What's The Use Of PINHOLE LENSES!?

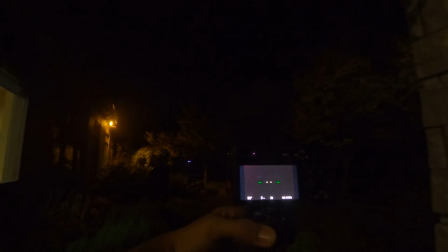4:05 In my case I needed a shutter speed of 30 seconds and an ISO 6400 just to get usable shots at night.
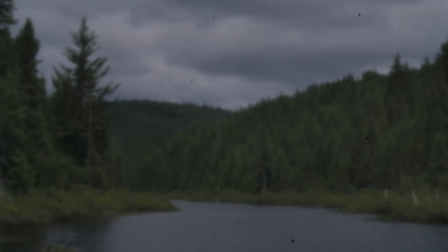4:11 Now, if you want to do a video with a pinhole lens, then you become very limited.
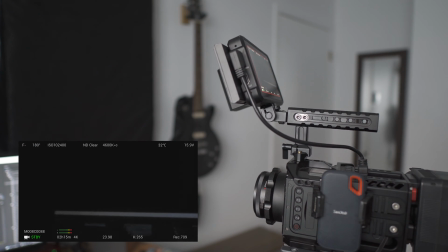4:15 You'll only be able to use it during the daytime, as even with a shutter speed of 1.50 and an ISO of 1,000,000,
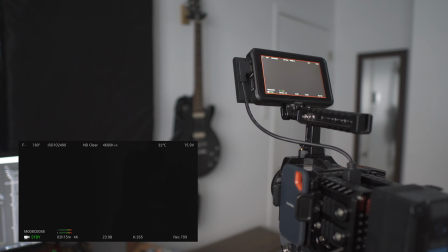4:21 my Z Cam E2 M4 didn't have enough light to create usable footage indoors.
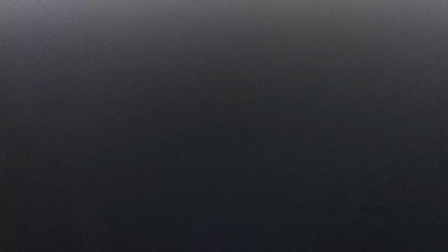4:26 Lastly, when it comes to using this lens in any type of SLR camera, you won't be able to see anything through the viewfinder. If you have a live view feature, then it will help, but if you're using a film camera,
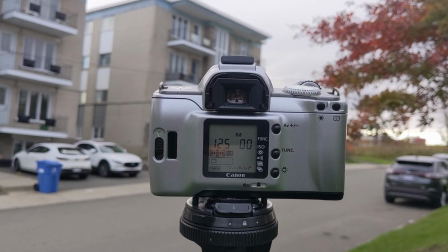4:37 then every shot that you'll take will be taken blindly without you really knowing what your composition is.
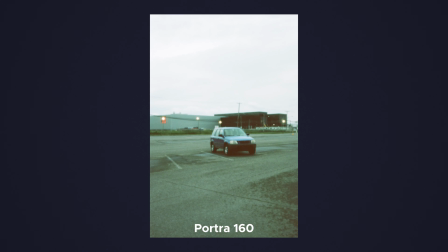4:43 Although when shooting it with film, you don't need to worry about the dust on your filmstrip because it changes film every time you shoot a shot. The other thing to take note of when shooting pinhole with film is that you can't use high ISOs with film, so you'll always be shooting with a tripod. Okay, so I know I've been describing this lens as an incredibly challenging lens and frankly, bad lens, but there are still some places where this lens can excel at. The first is any type of vintage look.
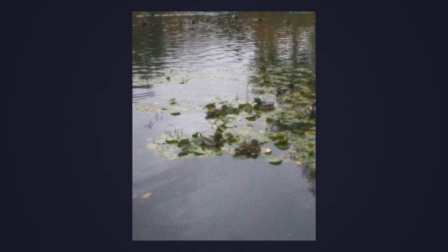5:11 Pinhole lenses have a soft look to them that is very reminiscent of the very old times.
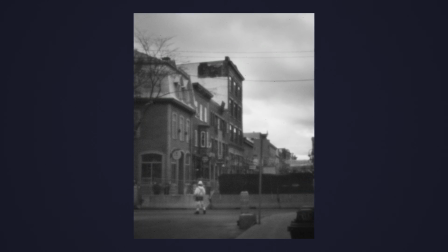5:16 So if you're trying to replicate 19th century pictures,
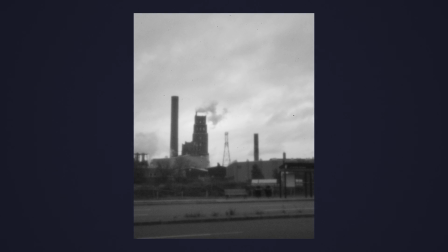5:19 a pinhole lens is actually a great choice as the technology of pinhole lenses is very similar to what they used in the olden days.
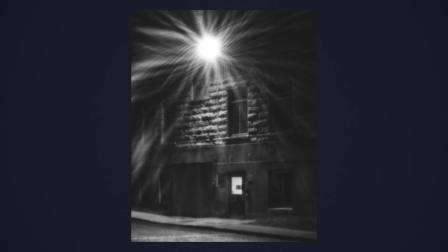5:26 Adding black and white is a plus in my opinion and can really add to the image. Now when it comes to video, pinhole lenses are great at creating the Super 8 look.
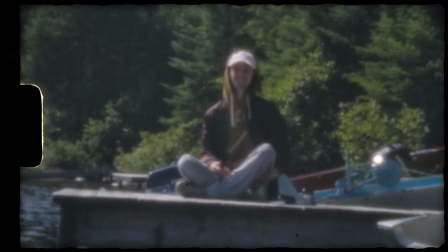5:35 The soft and noisy image makes for a very nostalgic look. Add a couple of overlays and a slight flicker and the footage looks spot-on in my opinion.
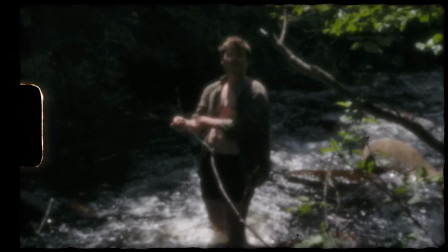5:43 This can be a cheap digital alternative to the real Super 8 that is really expensive.
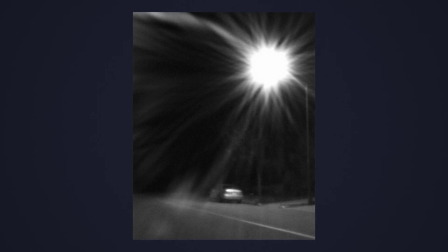5:49 Another place that I found pinhole lenses to be great is in horror.
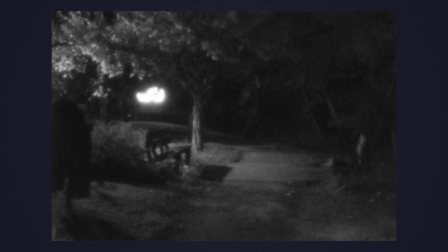5:52 The blurry images creates this mysterious vibe and so any type of creepypasta type images passes super well with pinhole.
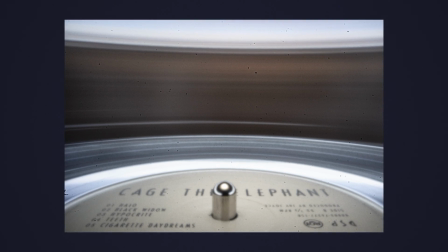5:59 I think the overall idea is to use everything that is bad about this lens to your advantage.
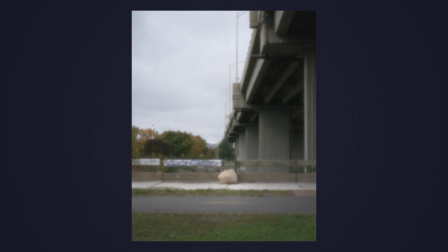6:05 From the high noise to the soft look, pinhole lenses strive at making the mundane look old and mysterious. Pinhole lenses are probably one of the most challenging lenses to use out there, but it's still funny to think how the absolute worst lens can still have its uses when used creatively. Everything that makes this lens bad is also its very strength, and it goes to show how sometimes it's not about having the sharpest image, but having an image that conveys an emotion. Although I wouldn't recommend the pinhole lens as an everyday lens, it's still a lens that has its uses and can be fun to toy around with. So what do you guys think about the pinhole lens? Have you tried making one? Do you think it's stupid? Maybe it's too challenging to use? Leave your thoughts in the comment down below, kinda wanna know what's your opinion on it.